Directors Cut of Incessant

so you can also notice that we keep it at a slight high level angle because we don't want this character to be seen
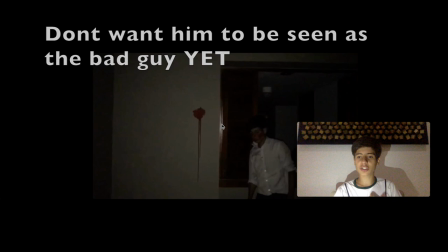(7:00)
as the bad guy right although he killed someone we don't want him to be seen as the bad guy but as someone who just got thrown into this whole scenario
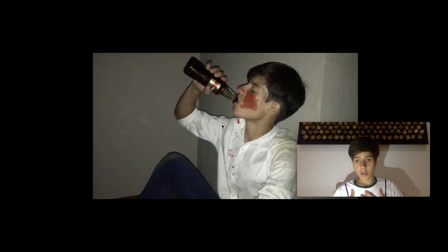(7:08)
and tried to play it as best as he could right that's why we keep it at eye level so the audience can relate to him the audience will think i'm not a bad person
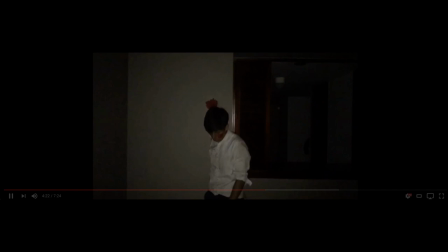(7:15)
and since i'm i'm similar to this character this character isn't a bad person either so this is another part
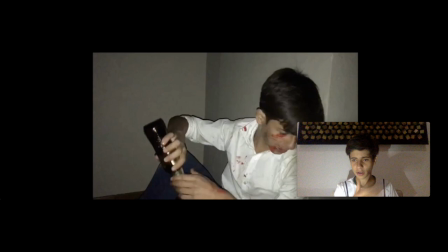(7:23)
of the film where I think we did not we didn't do a good job so practically we really wanted to emphasize on the bottle where the bottle is placed after he drinks
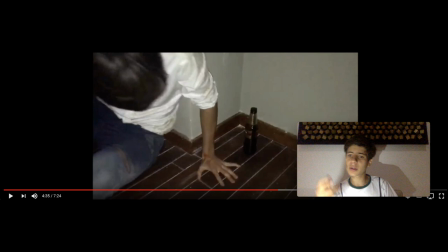(7:31)
it because it's the exact same spot where he picks up the other bottle to smash against the chaser's head to kill him to kill him right so we didn't the audience didn't catch on to this and I think we could have done a better job at this
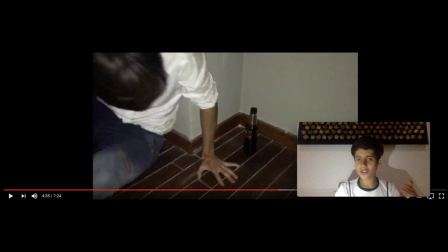(7:48)
if we had put more screen time on the bottle maybe have a more close-up shot of the bottle maybe stay more more time on it but right here it's just really like a medium shot transitioning into another medium shot that just shows too much wall I think the audience didn't really grab
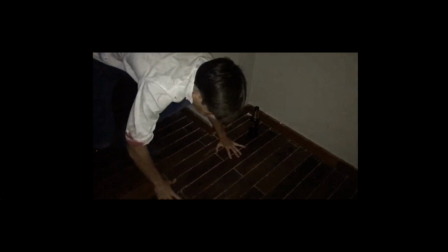(8:05)
on to to this this moment the way we wanted I mean
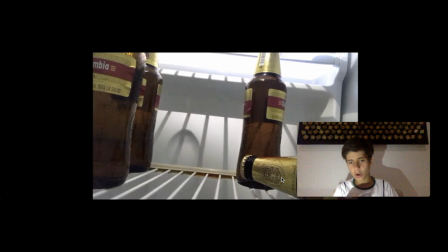(8:10)
we attempt to do it as you can tell because he's placed it in a very specific spot right okay now we move on to to another shot
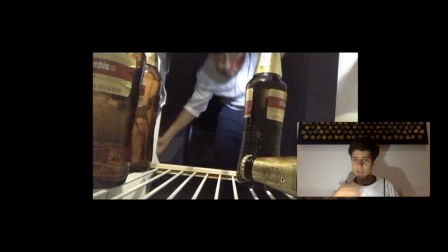(8:19)
where this perspective is changed this time we see it from inside the
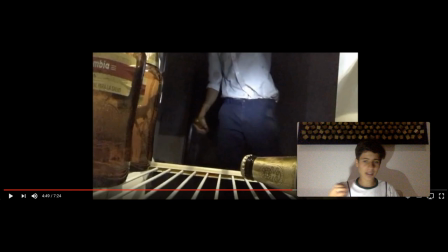(8:24)
inside the fridge now we really use key lighting on this we place a bunch of flashlights inside the fridge so you could really concentrate on on the character's face right we wanted the audience to feel a bit like anxious
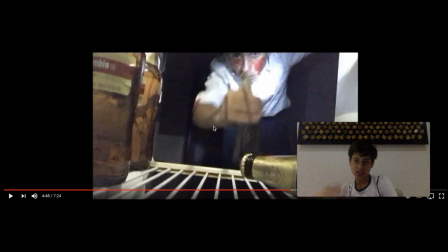(8:38)
and like confused because now they're starting to see that the protagonist is may be turning into the antagonist and you can you can even see this as the camera is slightly at a low angle starting to look up at the character the same way it did with
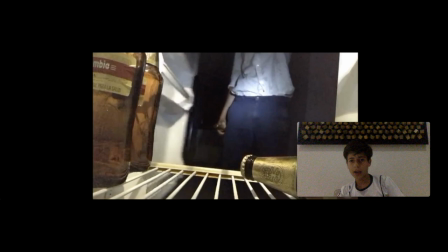(8:52)
the the chaser all right so if we move on we actually
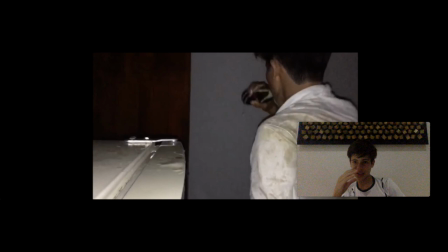(8:58)
position to a really close-up of the bottle and a close-up of his face really showing the anger
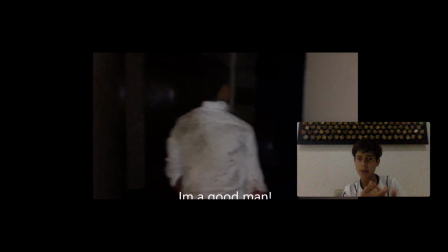(9:06)
and then the murmuring and then the hitting off the door it just shows all this characteristics of
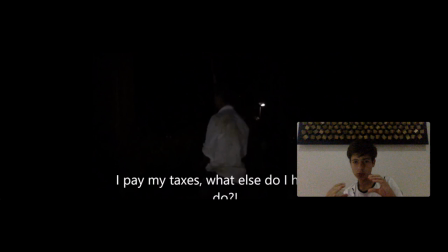(9:11)
the character right the
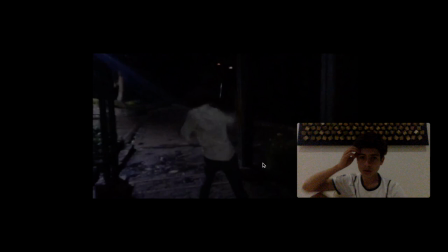(9:16)
tracking follows as the character as the audience begins the audience begins to feel
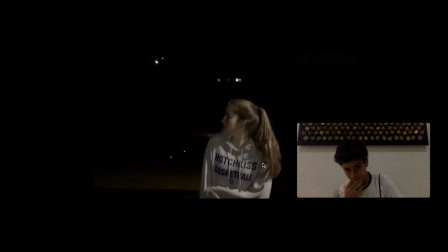(9:21)
so like confused and even feel bad for this character because they know they want he was like this
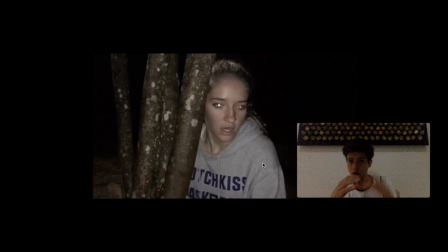(9:27)
before so right now we have some diegetic parallel sound this is the reason the girl starts looking to the right a close-up to what
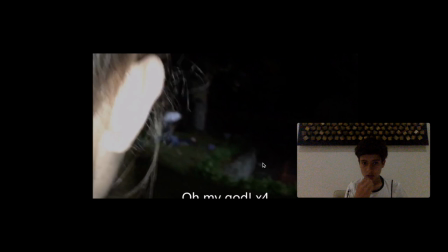(9:33)
she's looking so we're building up to the next scene which is what she's gonna see so So we actually do this with an over-the-shoulder shot,
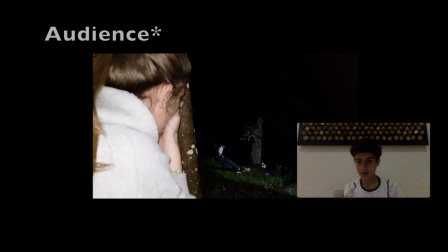(9:40)
back to a close-up, and this is an over-the-shoulder shot that shows in the distance the action that what she's seeing.
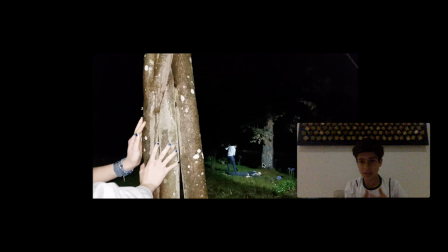(9:47)
So what we want the characters to see is start feeling like this girl is caught up in something that she's not supposed to be caught into,
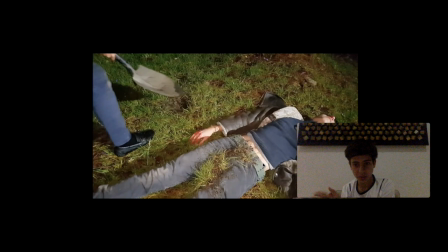(9:55)
and start feeling bad for this girl, because they don't want her to be involved with this whole thing.
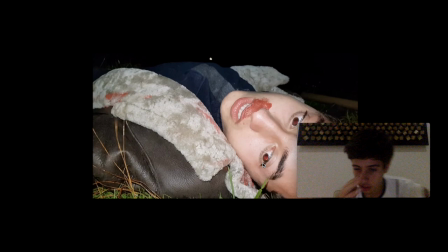(10:00)
Close-up of what was going on. This is a really important shot, it's a close-up to know that the character isn't really dead.
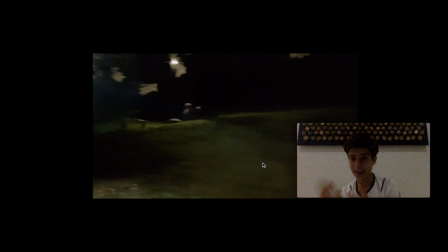(10:05)
Then a long shot to show what the character was seeing
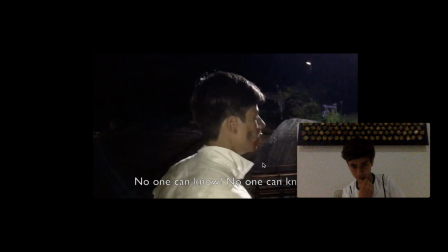(10:11)
And then hear a diegetic sound Parallel to what we're supposed to hear To affirm that he is already dead
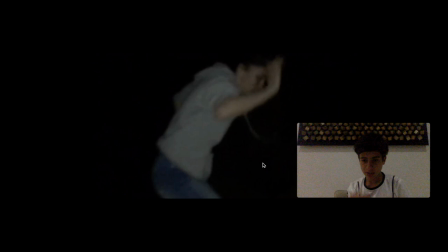(10:20)
A close-up shot that transitions into a panning Of the camera movement so we see all the action So we start feeling really like this character's turning into the bad guy Now he has to go kill this person And we start seeing this repetition from the beginning of the movie here we see a long shot that's giving us this introduction back to like what happened at the beginning of the movie and we really see how
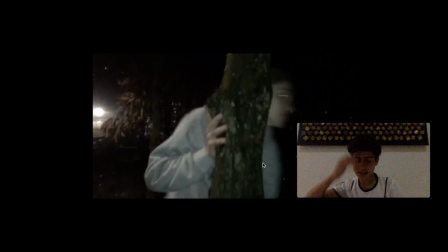(10:40)
the audience is beginning to realize this character is not a good character